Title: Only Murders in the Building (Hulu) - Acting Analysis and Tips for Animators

Welcome back to another acting analysis and tips for animators and today I'm going to talk about Only Murders in the Building.
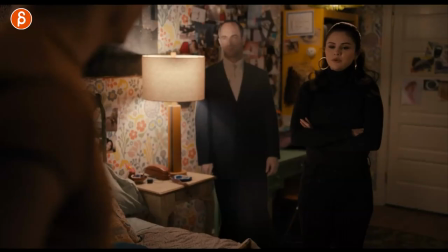4s
Season 1, hopefully there's a season 2, a couple episodes that's going to cover face anticipation, pose mirroring, set interaction, it's a bunch of stuff, it's going to be really cool. I love that show, so let's go. All right, I got nine clips here saved that I want to talk about and before I do, as always, hi my name is JD and I do acting analysis clips like these.
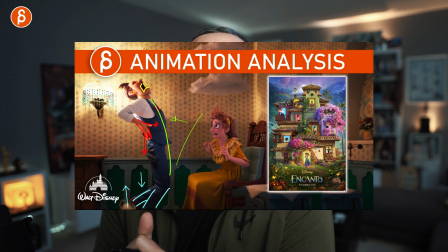25s
I do animation analysis clips, I do animation lectures, I do rig reviews, product reviews i do a bunch of stuff it's the page at the beginning about my channel check it out if you like it subscribes you don't miss any of my uploads and if you don't subscribe maybe you subscribe later i don't know i'll convince you later about it but that's it for the pitch let's get to the sequences and first up it's going to be about those two these are the main two characters
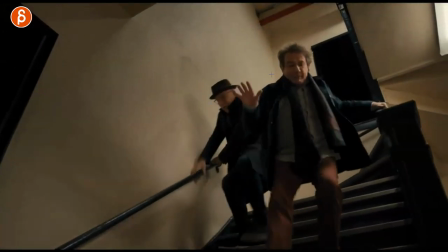44s
there's a third character as well she's awesome as well and it's about they're older right they're on the older side and why i love this because of how they walk how they run it's not going to be the athletic running down jumping over this you have an
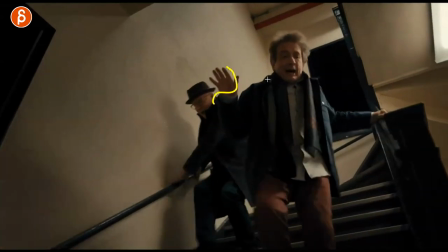58s
older person hanging on to this so this whole show is all about body mechanics for older people how they interact with the set there's just
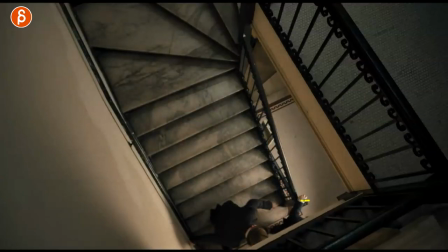66s
so much there about holding on they're not jumping over if you have this here they both have to hold on to it it's really really great
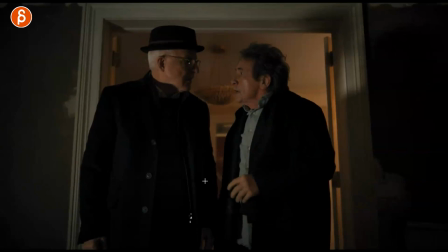71s
and I had to skip a couple shots for some spoilers here but at the end too they see something they go oh what's going on and this
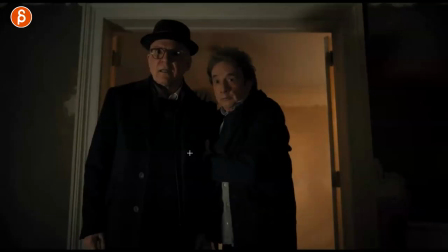77s
I love that at the end he does that so it's again a reminder of if you have multiple characters how do they relate
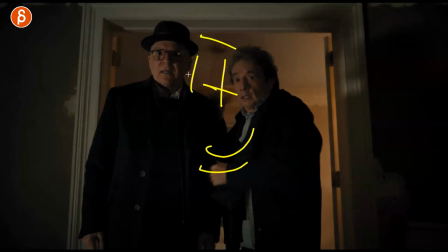84s
like what's their distance do they hold on to each other do they look at each other a lot is that this what is the interaction between the two and this
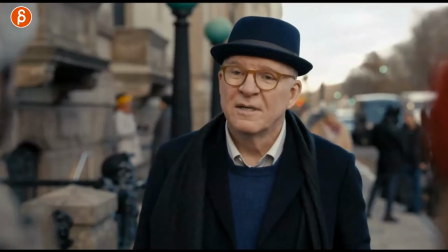90s
show is just all of this and i love it and given that they're on the older side sometimes they're a bit grumpy so you have
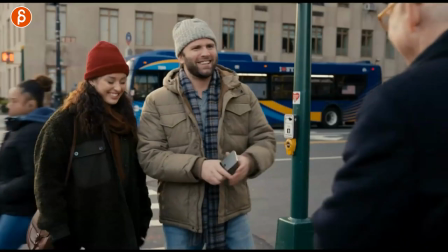95s
this character asking him hey can you take a photo he goes yeah of course and he thinks that's going to be a photo of him because he's a
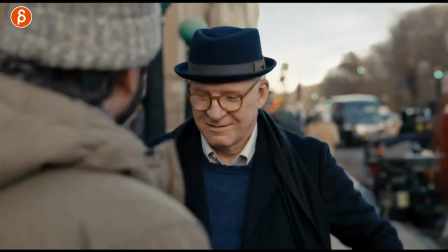101s
used to be a famous actor and then they go no no can you take a photo of us and look at his reaction there oh
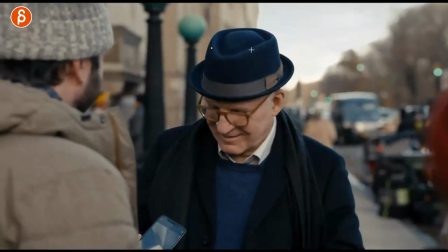107s
i love this if this is your shot like this reaction uh okay okay,
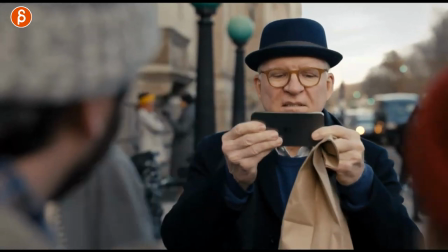114s
I guess I'll take a photo. And then they tell him, hey, can you do, you know, portrait mode and landscape, blah, blah, blah. The reason why I'm having this here, actually, he doesn't do it,
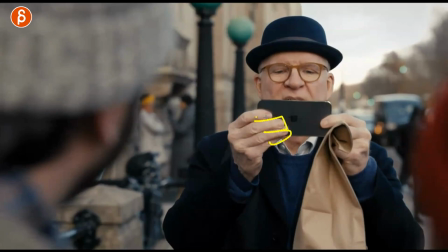122s
but I love this, that he has his fingers over the lens and he does take the fingers off to take a photo,
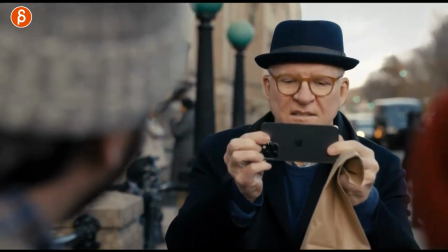128s
but it would still be covered, technically. He takes the photo and then that's it with his pretend smile.
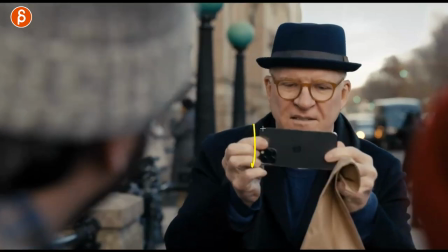133s
And this is more about if you have a character with a prop, and again, I love props. It's not just because you have to add it to your characters and add constraints. It's going to be a pain to animate everything. to me this would be if this character asks hey can you take a photo he could be
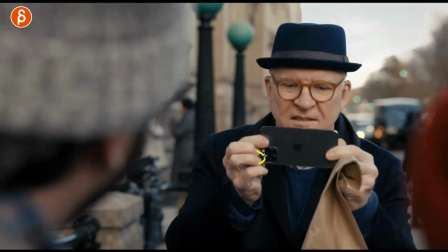148s
yeah yeah sure sure sure and then just kind of slowly put the finger over the lens they may or may not notice this but it would tell us okay this character is not exactly the nicest person and the prop is an extension of that and in that having the finger over the lens if you play
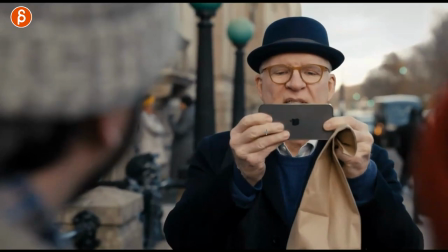162s
backwards you could animate it like this well that's a bit obvious but something a bit more subtle but it's it's a prop that tells
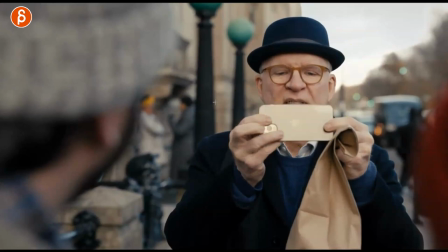170s
us more about the character and this is why i love having characters within set environments and using props so if you have a prop again use it to tell us more about the character not just because you want to have a prop she's the other third character she's also great i love her
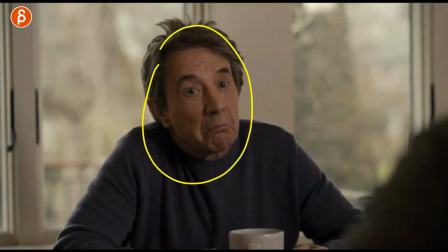184s
in that and this is about this moment here usually he's fairly he's fairly broad in his movements much more than him he's kind of the the
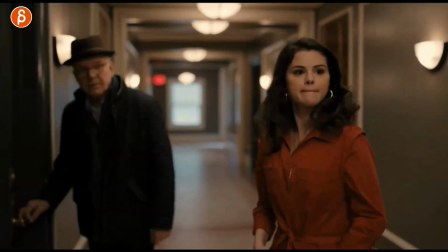192s
straight man taller the little guys like yeah let's go a bit more flamboyant but this is a great moment here where he is asking for money uh
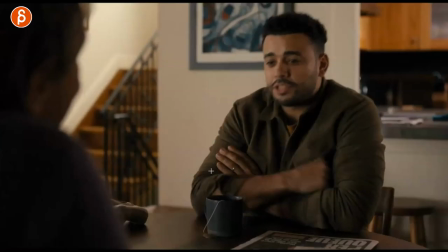200s
he's put his son here and it's you can hear off screen he asked him how is it going
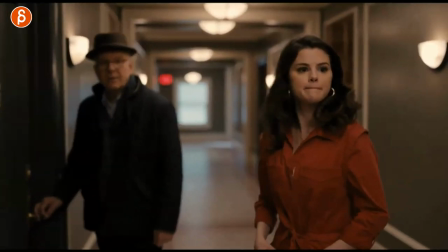204s
and it's happening right here during this it's kind of a blend over here with the audio and he has this to watch his face um good
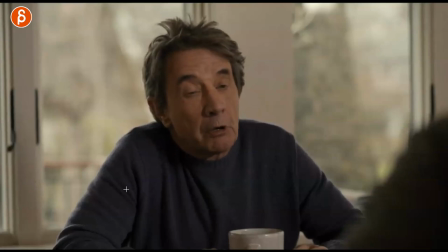214s
and that's just such a great hold of a facial dissipation before actually saying good it's like when you have a character saying yes you don't have to do yes and i mentioned that before so if you've seen this before it's gonna be an old hat but you can do yes so you can say before and then say yes you can also do no or you not or kind of like yes like you can do a bunch of stuff so this is a reminder of if you do have lip sync that it doesn't always have to be in sync it doesn't have to be matching the audio all the time think about the pauses in between what can you do before and after there's more stuff about the after but think about that i love his little good
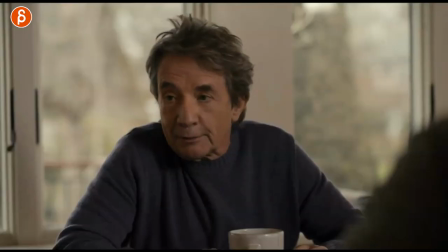254s
like that long hell pose it's great and then he has a bunch of stuff where he looks away and he has kind of like there's a lot of really nice subtle
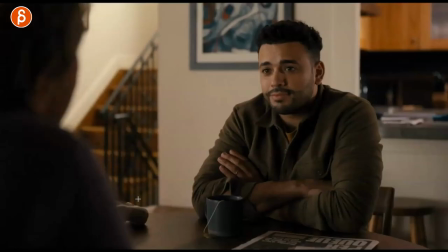261s
work in this sequence where you can see this little the nervousness how he can't really hold gaze he has to look away and he does the thing again
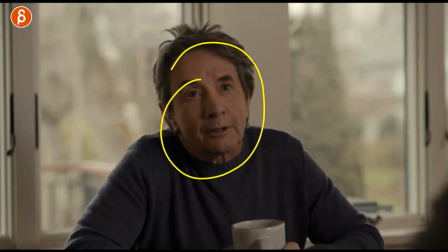268s
where he has like and then he says in other words there's a lot of anticipation in terms of facial expressions before he actually says something so again And great contrast for him being usually more on the broader side. That's my broader side. His little arms. Yay! That's my broader side character. And then in this sequence where he's a lot more subtle.
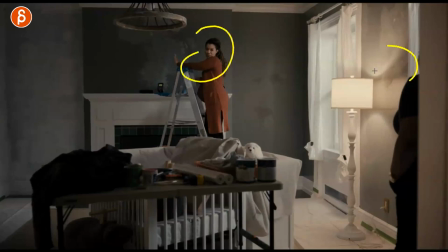286s
Because he's a really good actor. This one, they got the couple here. And she just came home. They had a little discussion.
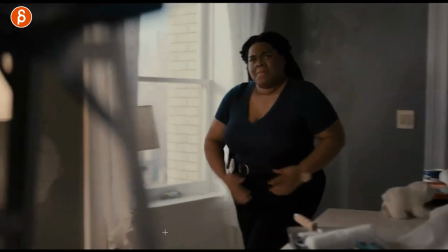291s
And she tells her, hey, what about a hello kiss? And she does this walk towards her.
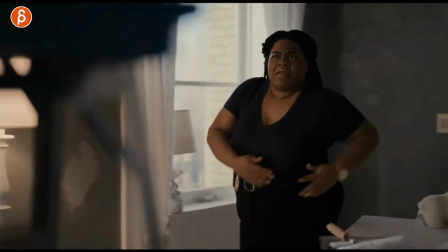297s
And then she tells her, hey, you've been smoking, blah, blah, blah, blah. I love that walk. Now, why am I showing you this?
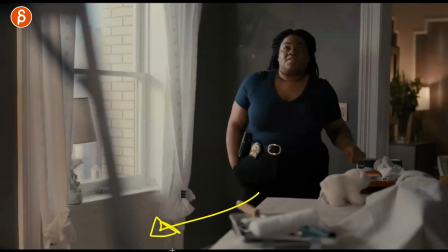303s
A, walks from A to B are hard. Like walk cycles. enough to be like a walk in general is difficult now if you have that down and you can do a walk as always think
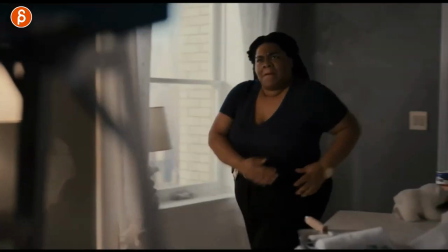313s
in terms of what kind of walk is it is it an excited walk it's kind of a comedic walk like this and now this is really
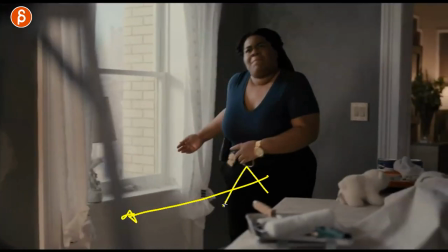320s
difficult i totally understand that you're already worried about i gotta do the mechanics blah blah blah from a to b on top of that i
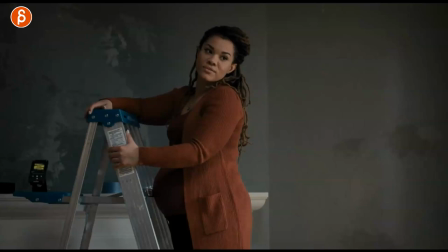327s
gotta do this but it's just a reminder of go beyond motion and movement and see if you can add personality
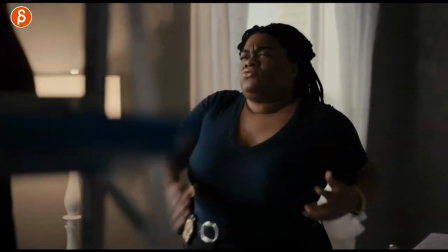334s
to every move is it is it a head turn is it an arm gesture is it a walk it's just such a great moment where we just get
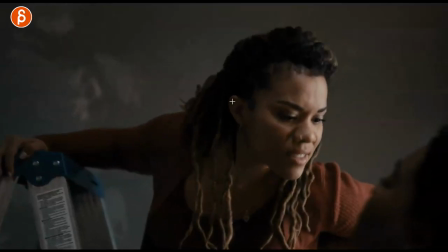341s
kind of get to know her a bit more their interaction just a great little moment that i love and speaking of interaction you got this
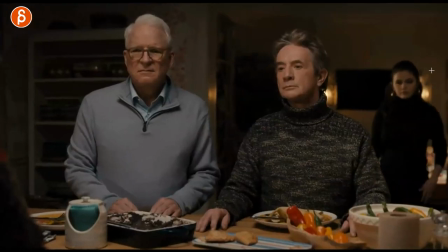347s
here where the mom it's her mom she's kind of chastising
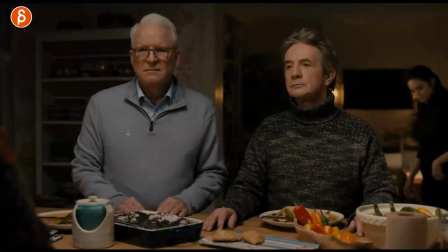352s
them and there's so much awesomeness here just that the pose his look they have so many great expressions again he's a bit more like the head up turtleneck there's
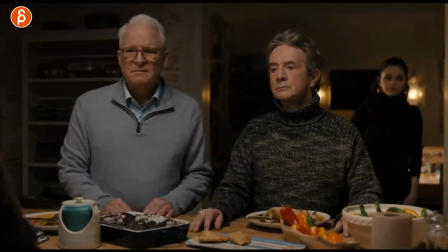361s
something about him so she comes in and says okay mom and it's also
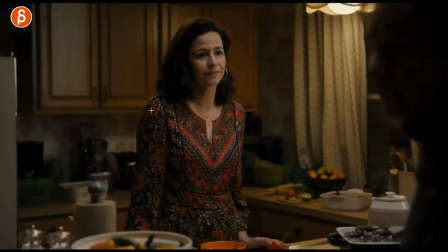366s
great too in terms of like how they react just kind of that little slight look but also her like okay maybe i said too much it's there's no audio it's just pantomime with that it's a great breakup in terms of this is how she was she realizes the daughter is here and you
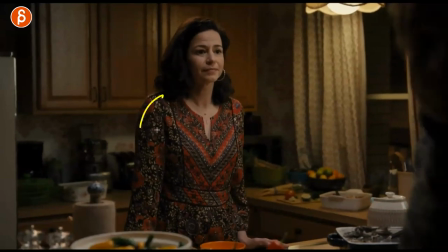382s
got that change in the face and a change in the eyebrows you can see how she inhales and then that tension that she had with this being on here shoulders up
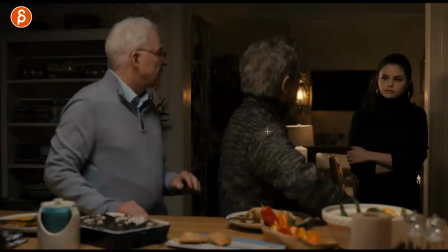391s
goes back down into this just a great little moment too but then it's this here where they realize okay maybe we should
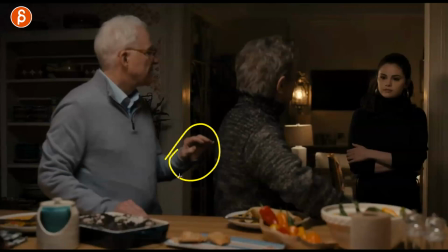396s
go this is going to be awkward between the mom and the mother and i love this here it's kind of like hey hey
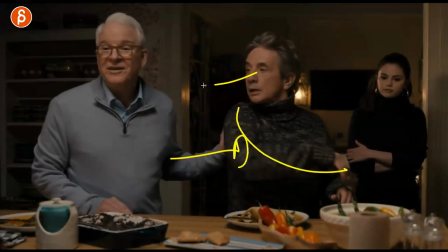404s
let's go and he has a slight push and i love that little what are you doing here it's just a great again it's the thing of having two characters in
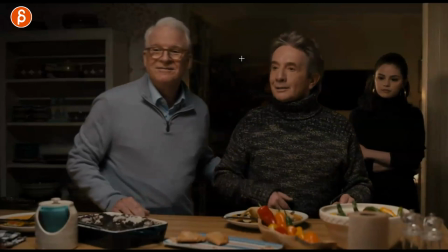412s
your scene and how they relate it like i said before how do they look at each other how do to interact is it like a slight he
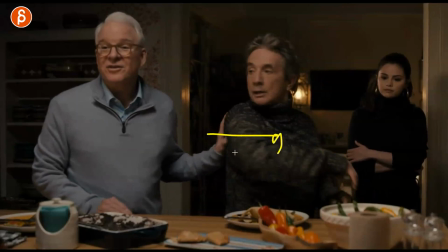419s
could do like a slight little tap but this could be also more forceful push it's just great when you have two characters think about how they
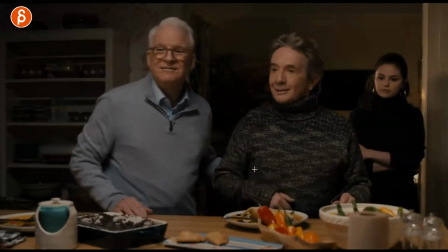426s
will relate to each other and it just gives you as an animator so much to do and speaking of interaction here's the set interaction thing that is not
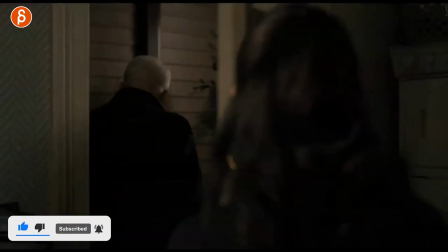433s
really in here i'll show you here they say goodbye he leaves and then when you play this there's no audio but she locks the door
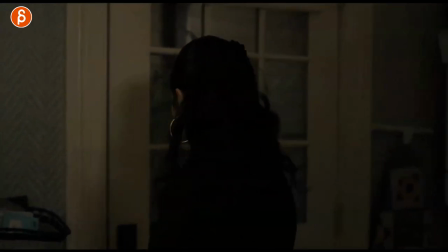440s
and you can hear this but you can't really see it but again this is not something you want to copy to me this was the idea of let's pretend this is a
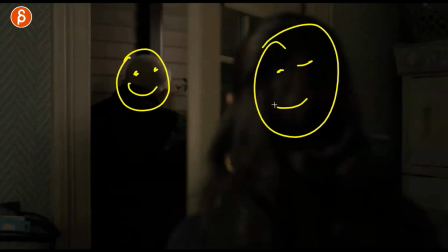449s
date and this is whatever you know whoever is dating each other here and that person didn't really like the date that
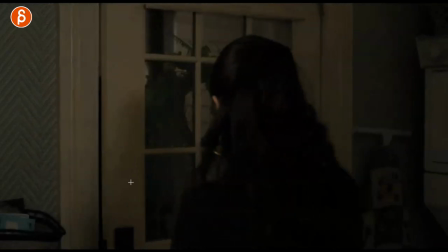457s
person thinks this went really well gets out but then you can clearly see again the staging will be different that this character locks the door so to me it's again like a prop set interaction that tells us more it's almost like a reveal of a subtext where in the face they go oh this was great yeah nice to meet you maybe see you in a second date maybe and then the character closes the door going yeah yeah yeah but then it's if you don't see the face again this could be actually this this angle you don't see the face so how do you know how